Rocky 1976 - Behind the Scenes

Hi, I'm John Avildsen, and I directed Rocky. What you're about to see is some of my 8mm, regular 8mm, footage of makeup tests and the fighting tests that we did during the course of the preparation for the filming. The 8mm footage proved invaluable. I was able to show it to the actors so they could see how much more work they had to do on the fighting to make it look real.
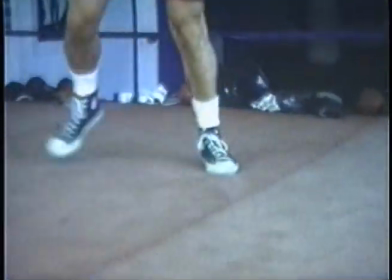(0:29)
We used it to help Sylvester lose some weight because I'd zero in on his waistline.
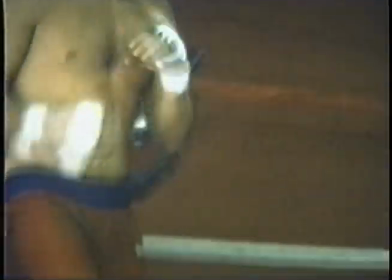(0:35)
And I said, they're going to be looking at you. They're not going to be looking at me. So he took that to heart. And I started using 8mm footage when I first started making features, using it as a blueprint, a sketch pad, shooting things with a little 8mm camera allowed me to try this size lens, that angle, this lighting condition, and I found it very, very helpful.
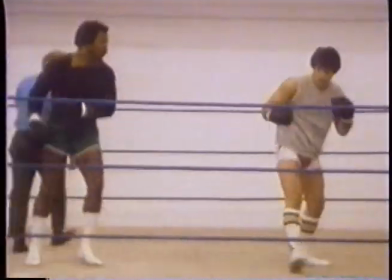(1:07)
When I first started preparing for Rocky, I hadn't seen prize fights and didn't know much about it.
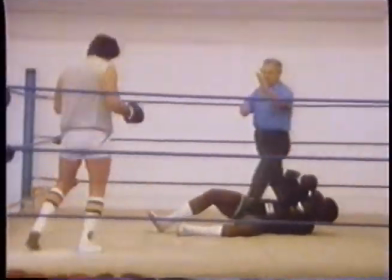(1:14)
So I thought the first thing I should do was look at all the other movies that had been shot on prize fighting, about prize fighters.
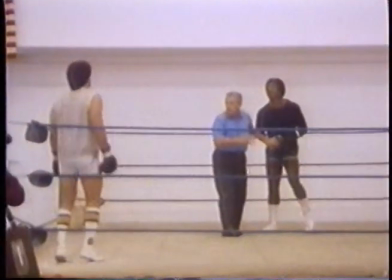(1:22)
Well, I looked at everything I could get my hands on, and I was impressed with how phony the fighting looked.
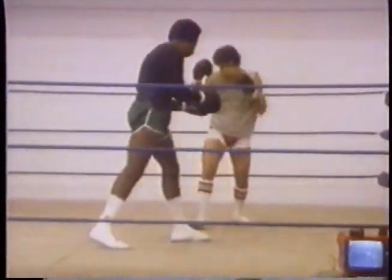(1:28)
And I figured, well, if we're going to make a movie about fighting, the fighting should look real. So when it came time to rehearse, what I wanted to rehearse probably more than anything was the fighting, because I knew that
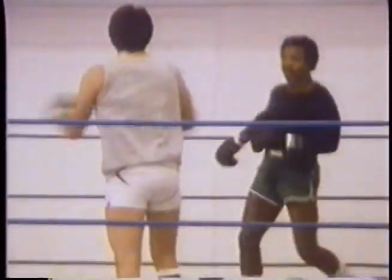(1:47)
it wasn't going to look good unless the fighting looked good. So I was able to prevail upon the producers to give us a lot of rehearsal time for the fight. So a couple of weeks before we started shooting the movie, I got Sylvester and Carl into the ring to see what it was going to look like.
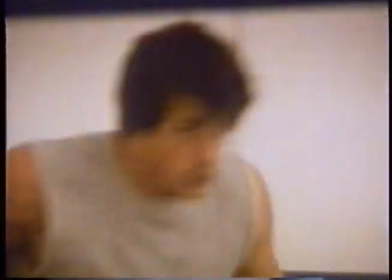(2:05)
Well, they got in the ring, and one guy said, I'm going to do this, and the other guy said, no, I'm going to do that, and I realized that we weren't going to get anywhere.
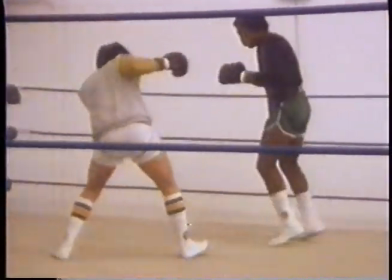(2:13)
So I suggested to Sylvester, I said, why don't you go home and write this thing out?
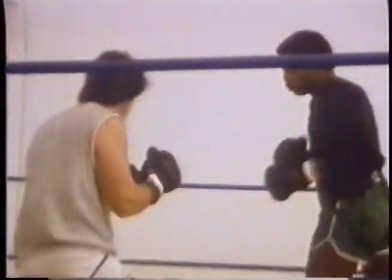(2:19)
Left and a right, an uppercut, you fall down, he falls down, whatever you want, write it out, and bring it back, and we'll learn that.
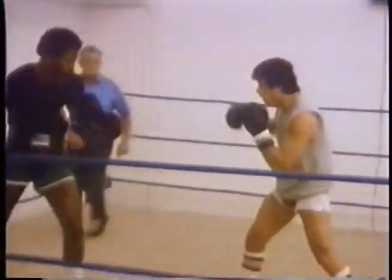(2:27)
And we'll learn it like a ballet, and we'll be choreographed. And we'll do the same thing day after day after day until we really got it down.
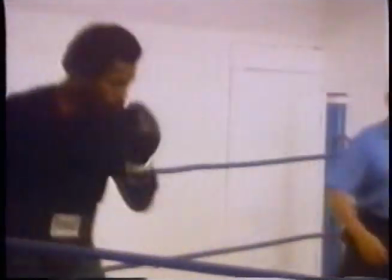(2:35)
So when you do this, he'll do that, and we'll put in a big whack on the soundtrack, and people will believe it.
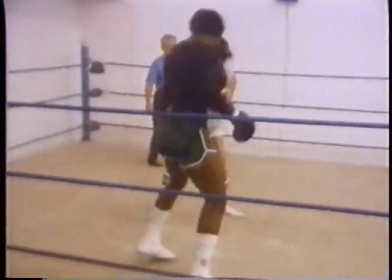(2:42)
So he liked that idea, and the next day I think he came back with 32 pages of lefts and rights.
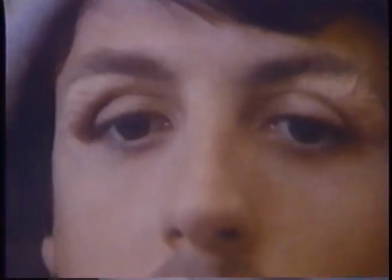(2:47)
And that's what we learned. And we didn't shoot the fighting stuff until the end of the schedule, which was a pretty short schedule anyway.
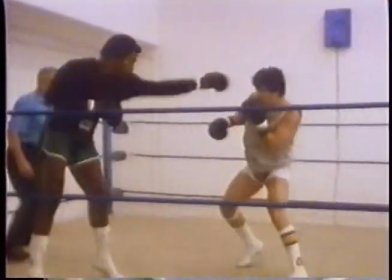(2:55)
So we had about 6 weeks to prepare the fighting.
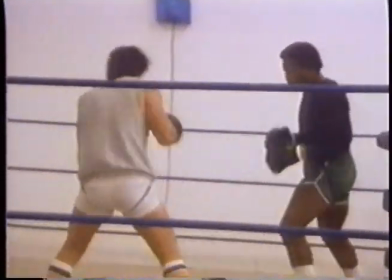(3:00)
Now, and I also showed the footage to Bill Conti, and a little 8mm projector that I could slow down,
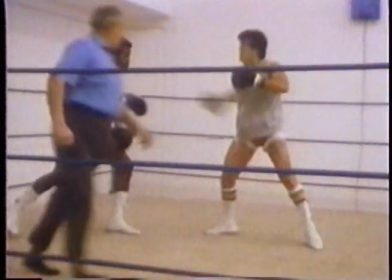(3:07)
and I'd show him that and play some Beethoven's Sixth Symphony on the tape recorder,
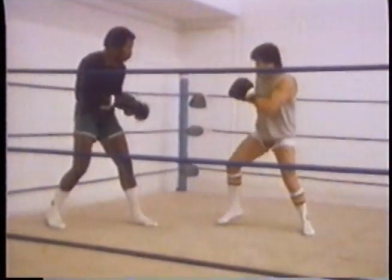(3:14)
and explain that this was the kind of feeling that I wanted, a classical sound to move the fighting up.
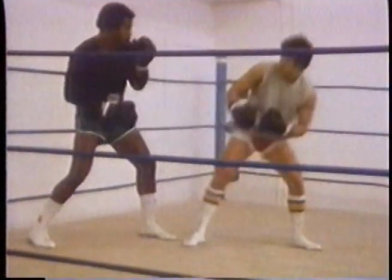(3:22)
And he liked that idea, and that's what we did. The actors were very eager to see my 8mm footage as soon as it came back from the drugstore. And we'd sit there, and they'd say, oh, yeah, I got to do this more. Oh, look at that. That looked real, and so forth. So it was a very handy guide, and a lot better than waiting until it got shot for real, and we're sitting there in the dailies cringing. So we did all our cringing with the 8mm, and by the time we shot it big time, it looked good. So we're going to run some of this home movie 8mm footage for you now. Unfortunately, in those days, it was silent. So that's how you're going to see it now.